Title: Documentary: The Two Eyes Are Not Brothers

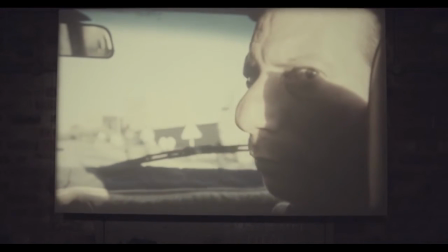244s
he uh he's an actor who has a bit part in last mimosas and i just told him to look back at me um with very little direction other than just look into the camera slightly suspiciously well he's done a very good job and i think he did a very good job the the
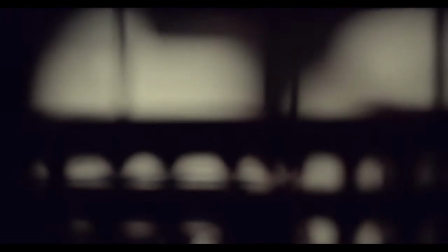264s
funniest thing was is that we uh i filmed him and then they were supposed to do more scenes with him the next day Right. And he just disappeared. He walked off and he never came back. And so he's this kind of mysterious guy who's just only visible in this one loop.
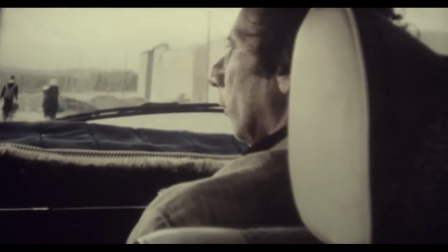285s
There's something about his look and the persistence of his look that's very amusing.
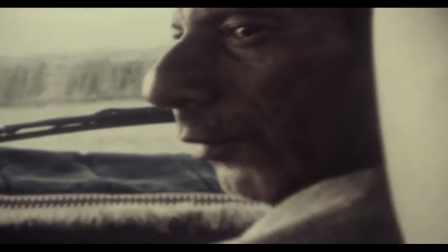291s
Yeah, but also it has a sort of slight menace. Definitely. Ben has a kind of outside eye which makes his films
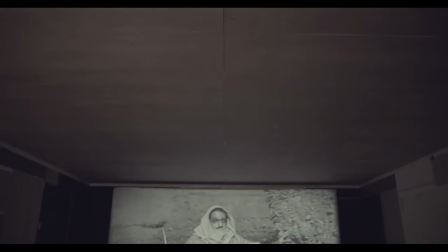302s
observational in a very different way than most filmmakers.
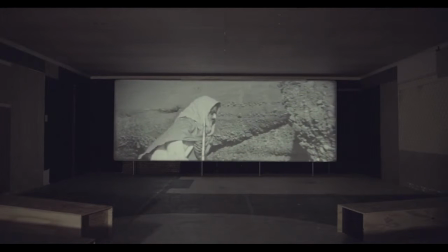309s
His use of time, his use of image, what the camera alights on, the way he will not cut immediately from something,
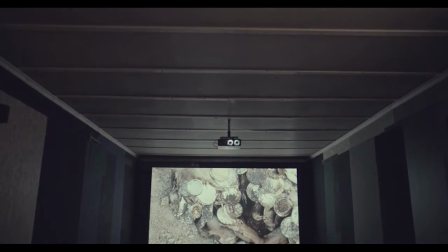317s
make him a very distinctive filmmaker.
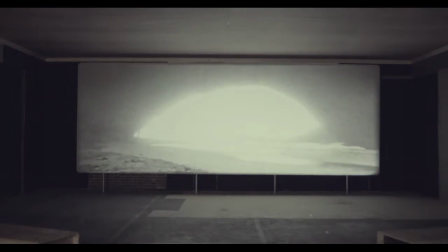320s
I don't like to explain too much, I don't want to impart too many facts.
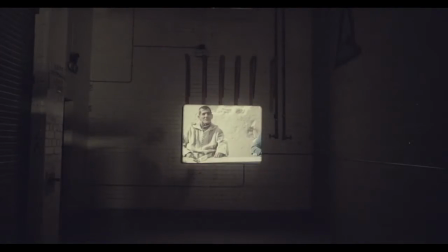328s
I want there to be some kind of involvement with the audience and that they're able to use their imagination. I mean I'm not really interested in a straightforward representation as such.
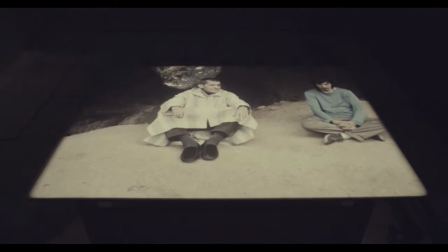338s
You know I always like the idea of all documentaries being a kind of fiction and all fictions being a kind of documentary.
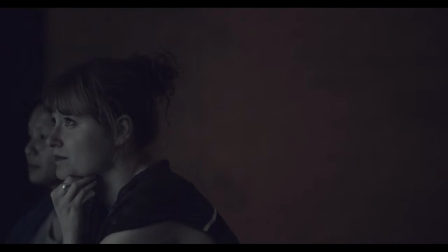349s
What we see in this room is all the shots that I took in this one camp, and completely unbroken, unedited,
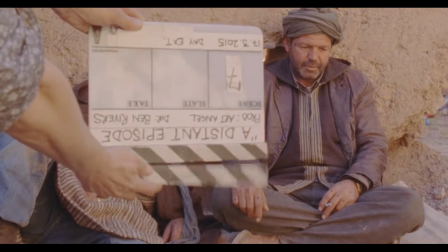361s
exactly the way that I shot them in camera with all the mistakes, all the repeats.
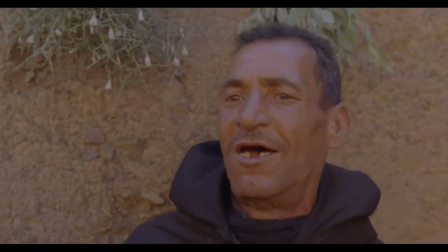368s
I really like the actors' looks at the camera, especially as they're non-professional actors. So the way that they look at each other, at me, at the camera,
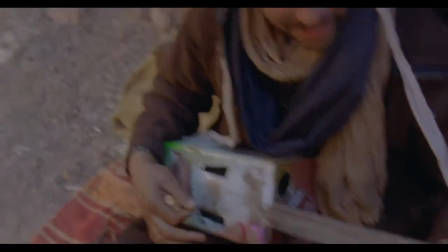379s
there's some really nice little moments which wouldn't make it into the feature film because they wouldn't sit right.
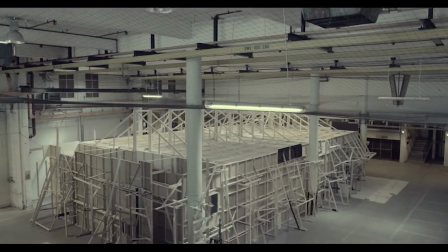389s
I think the way it's turned out is beyond expectations, actually. But there's another layer to it, which is the feature film, and we're in rough cut at the moment with that. And it's a totally different experience, because it needs a real cinema, it's a linear narrative,
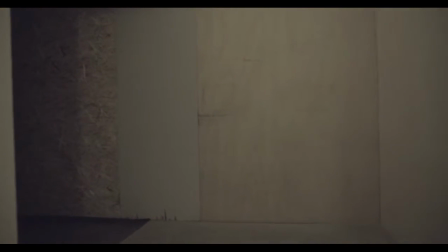407s
it's a very different kind of experience to the experience of being here in the Drona Block and discovering different spaces. I mean, what I kind of hope is that they,
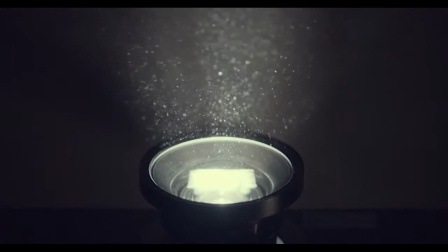418s
that a viewer would walk around these spaces and spend a really decent amount of time in here,
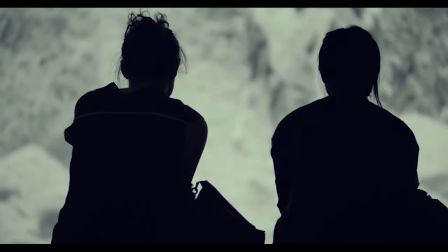424s
and maybe go back on themselves and relook at things and start to see the kind of
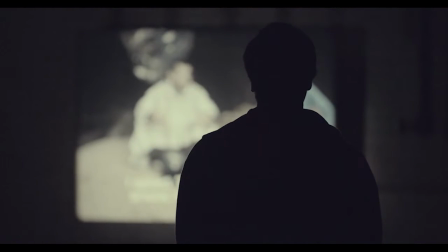430s
interconnected points between the different spaces in the different films
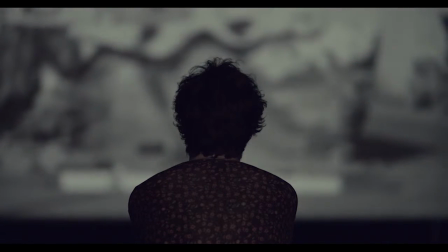435s
because there are kind of crossovers which happen. It's always difficult trying to second-guess an audience I think. I mean there are things that I am personally excited about which I then hope will be exciting to the viewer.